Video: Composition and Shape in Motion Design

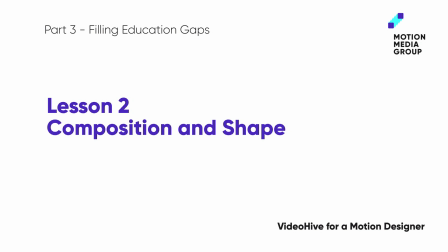0:04 Let's start our second lesson about the composition from the shape.
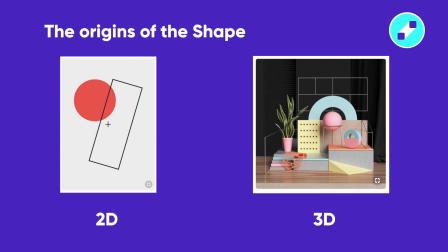0:08 We're going to talk about different kinds of shapes, how they affect the viewer, and how they work in the general composition. We'll also talk about texture. Man sees the shape as a flat outline of an object, even though our experience of interaction with the world tells us that most of the objects exist in 3D space.
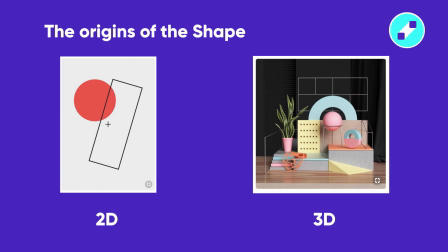0:28 When we see some image, we notice outlines and object shapes very fast, and it affects our perception of the image. Shape starts with a dot. With movement, it grows into a line. Lines become planes, which create shapes.
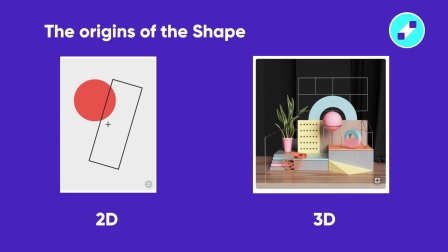0:44 Basic shapes are circle, square, and triangle. All shapes exist in the space, which can be flat or deep. So we have two-dimensional shapes in flat space or three-dimensional forms in deep space.
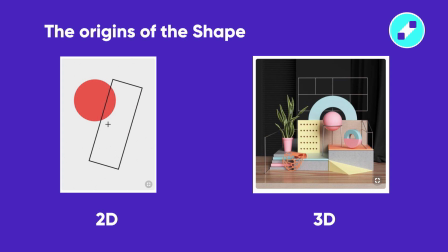0:58 It's obvious that circle, square, and triangle are 2D. In 3D, there are sphere, cube, and triangular pyramid. They are volumetric. Volume has a stronger effect on the viewer. That's why the effect of an upside-down pyramid will be stronger than from a triangle.
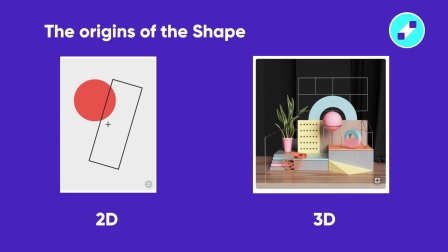1:17 Let's get to the different kinds of shapes. We start from the dot.
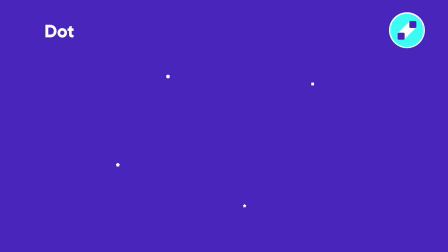1:22 It is the simplest element of the visual design. The dot can be not only round or square, its shapes can be very different. Round dot can have little spikes or the tendency to turn into other geometrical shapes like triangle or square.
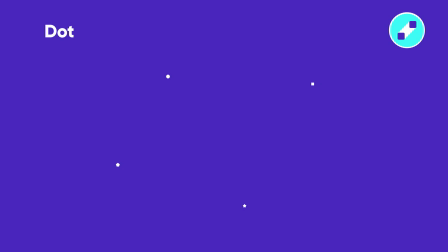1:38 The dot creates the focus in the frame, highlights an important information, and attracts attention. If there are two dots, then our vision tries to connect them and draws an imaginary line between them. If there are three dots, our mind automatically creates a triangle, four a square.
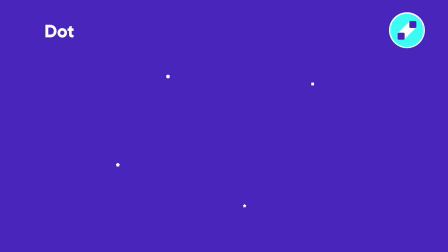1:56 It happens because the consciousness tends to complete what is not there. The unwilling dot connecting process is called grouping or gestalt.
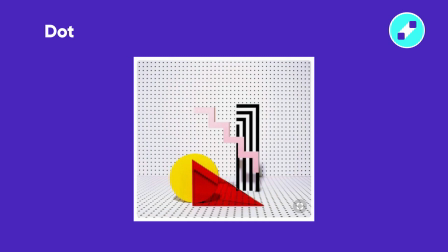2:07 A multitude of dots can completely recreate the quality of the color, tone, its transitions and mixes.
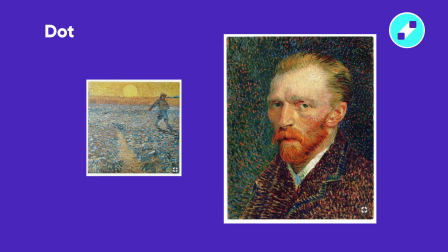2:15 There is even a type of painting, pointillism. It is painting with dots. The most famous example is Van Gogh. Here is his painting, The Sower, and this is his self-portrait in this painting technique.
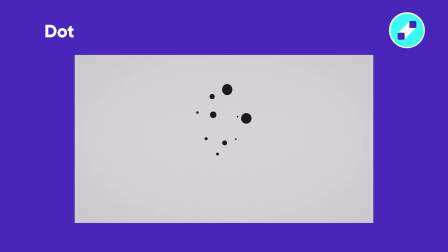2:29 These examples show that there are plenty of possibilities for dot in motion design, most of which we don't even know yet. The line. This shape also creates a visual composition.
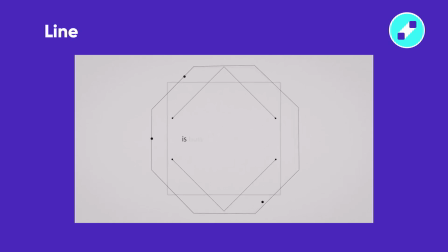2:42 It moves the attention of the viewer from one element to another and as a result to the main object in the frame. Different lines enrich the perception and complicate the image. There are always more movement in a line than in a color splash because it's lighter.
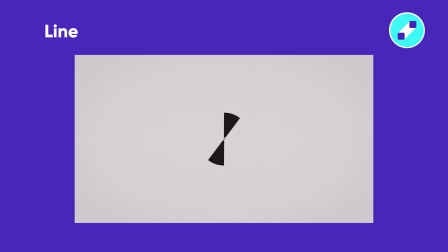3:00 One line, one level of senses, and several lines make senses stronger.
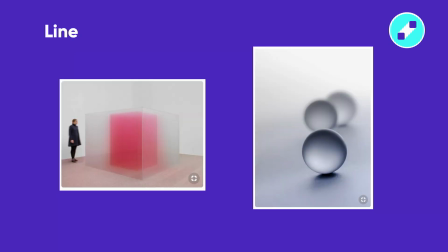3:06 What are the types of lines? Visible line. It is the outline. It surrounds the border of any 3D object. Most objects in real life are 3D. They have the height, the width, and the depth. We perceive lines around these objects.
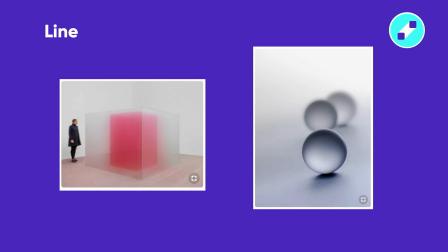3:23 For example, an orange is a 3D object. We see his round shape as the outline of the orange itself. Even though there is no real line around it, our perception creates it. If you put the orange on the same color background, then the outlines disappear,
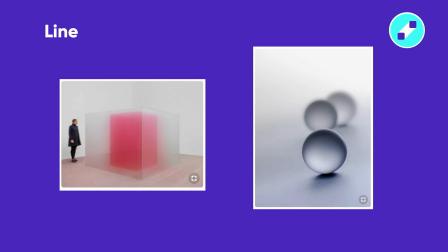3:41 because you can't see the line without tone contrast. Imaginary line, or invisible, has several subtypes.
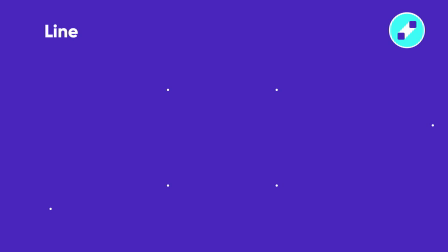3:50 Imaginary lines are created by visible dots. Let's say we see 4 dots, but we can easily imagine the lines that connect the dots into a square. To get lines, the viewer mentally connects only main dots in the frame, not all.
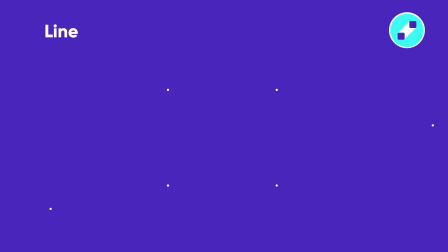4:07 They should be different by color or tone to attract the attention.